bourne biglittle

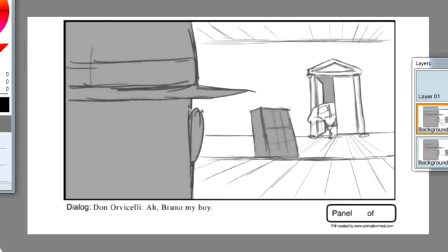Hey James, so I took a look at this assignment. I thought you did a pretty good job. Now, your storytelling wise was good, your idea was pretty good, the drawings need some help. So that's what we're going to talk about now. The first thing I would mention here on this particular shot, you got a big guy in the foreground
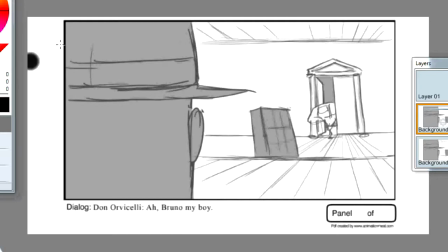and a big, a big character in the foreground here, a little character in the background.
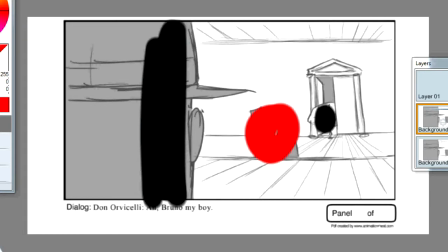Now right here you have this chair, which is kind of blocking your first character's point of view to the other characters.
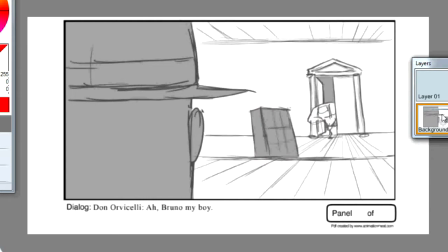So what I would suggest to fix that is you take this chair and move it out of the way. Put it over there.
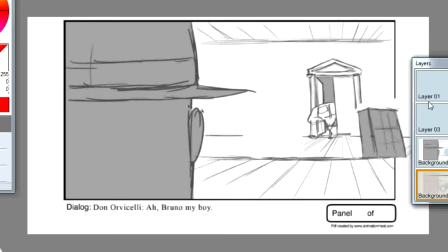That way these two guys right here and right here have a clear line of vision. Another way to handle this,
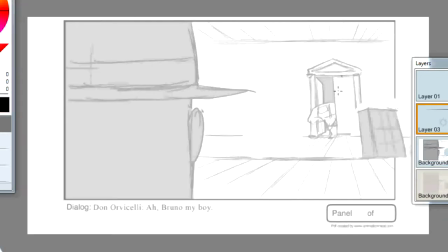to change the staging up a bit, would be you've got your Don over here.
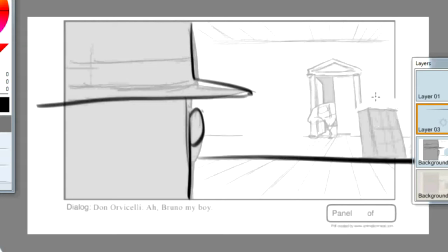Here's his desk. You put the chair this way. Your guy here, he's coming in the door. This door opening to the inside. Something like that. Now by doing that, what you have here is this thing is pointing to the guy.
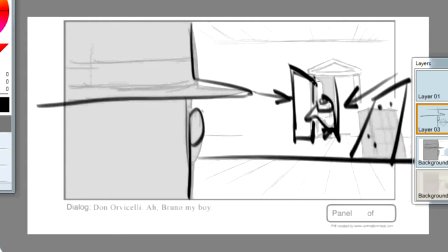The hat is pointing to the guy. This door is pointing in. Everything draws your eye to this guy. And there's nothing here blocking it like you had before. Alright, so let's move on to the next couple of drawings here.
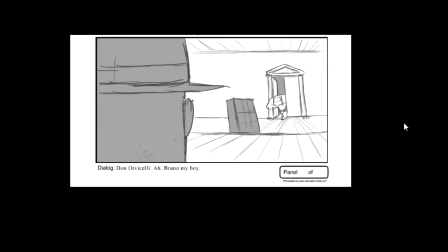You start off with this establishing shot.
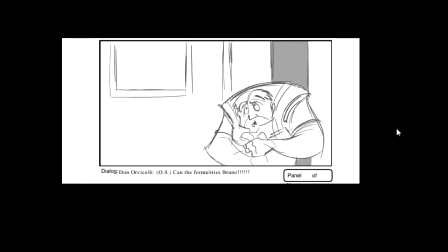Then you come in, you see the guy, hey. As far as dialogue go, we might get into this on another lesson. I don't think you need to have the dialogue here.
It says, can the formalities, Bruno.
You can get that idea just from the acting of your Bruno character.
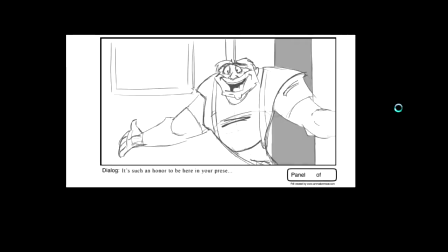So he comes in, hey, it's such an honor to be in your presence.
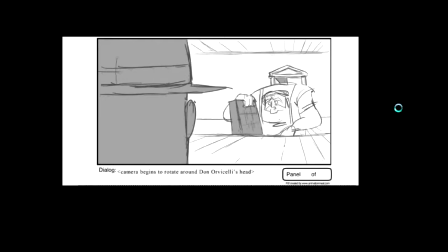He's like, take a seat. So he comes up, he sits down.
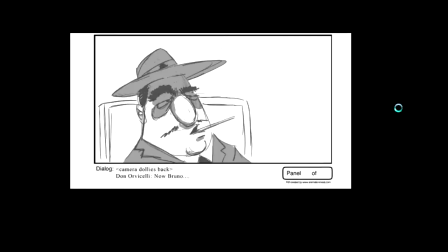This was good, this kind of camera thing you did here. The guy's talking now, Bruno.
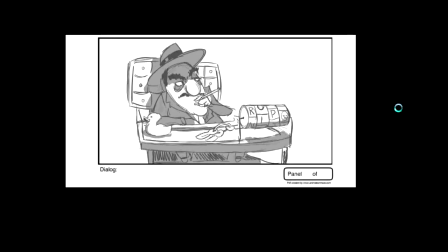I'm sure you understand why I summoned you here today.
And you start to pull back and reveal this guy's a baby. He's got baby stuff hanging around.
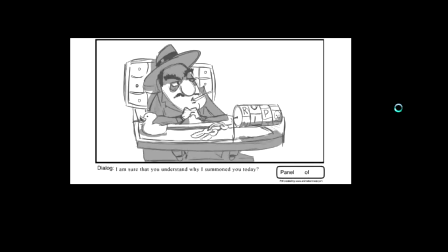This here, okay, so this was a cool misdirected. He looks like he has a cigarette. He reaches up and boom, pulls out a lollipop.
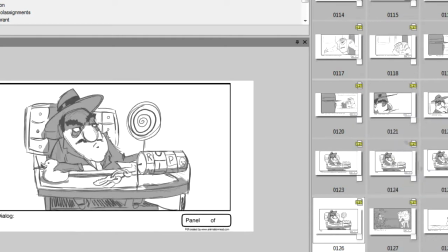Now, what you need to do here to make it clearer,
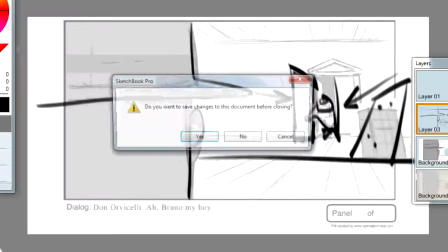this panel here,
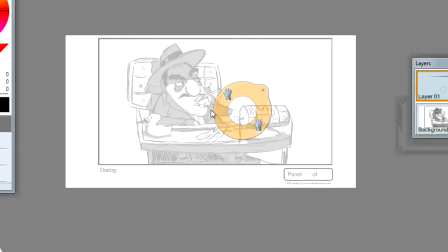you really need to pull the posing here.
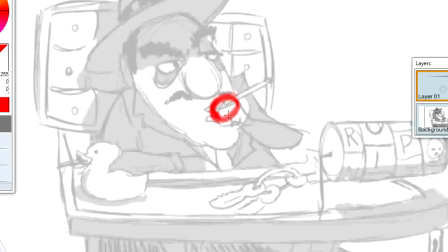You got all this stuff going on here with the hand, all this happening in front of his face. It's hard to see what's going on. So to fix that, you could, and I know it's supposed to look like, the way you drew it, he's got a cigarette in his mouth.
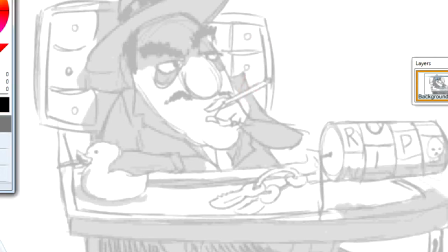Put that hand, let's get with the black. Put that hand over here.
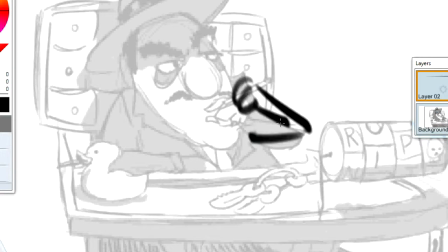Let's get some silhouette value going on.
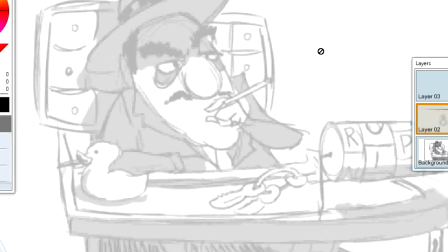That way, when he pulls it out, you could have his lips
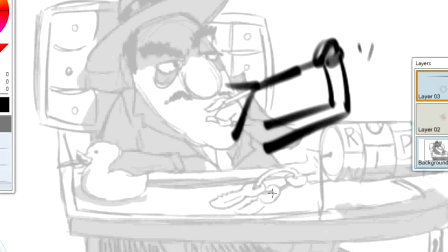stretching as he's pulling. And then when you pop to this other frame here,
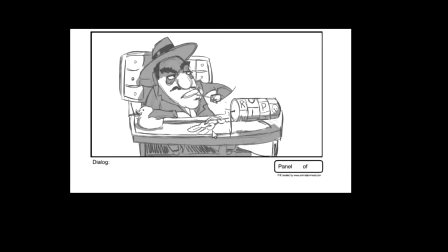this one, you'll have a little difference in the drawing. So this pose needs to be stronger. This in between needs to be stronger. Have the lips pulling and then pop.
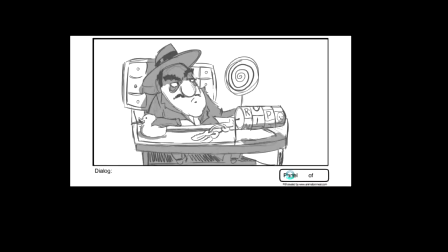You've got the guy.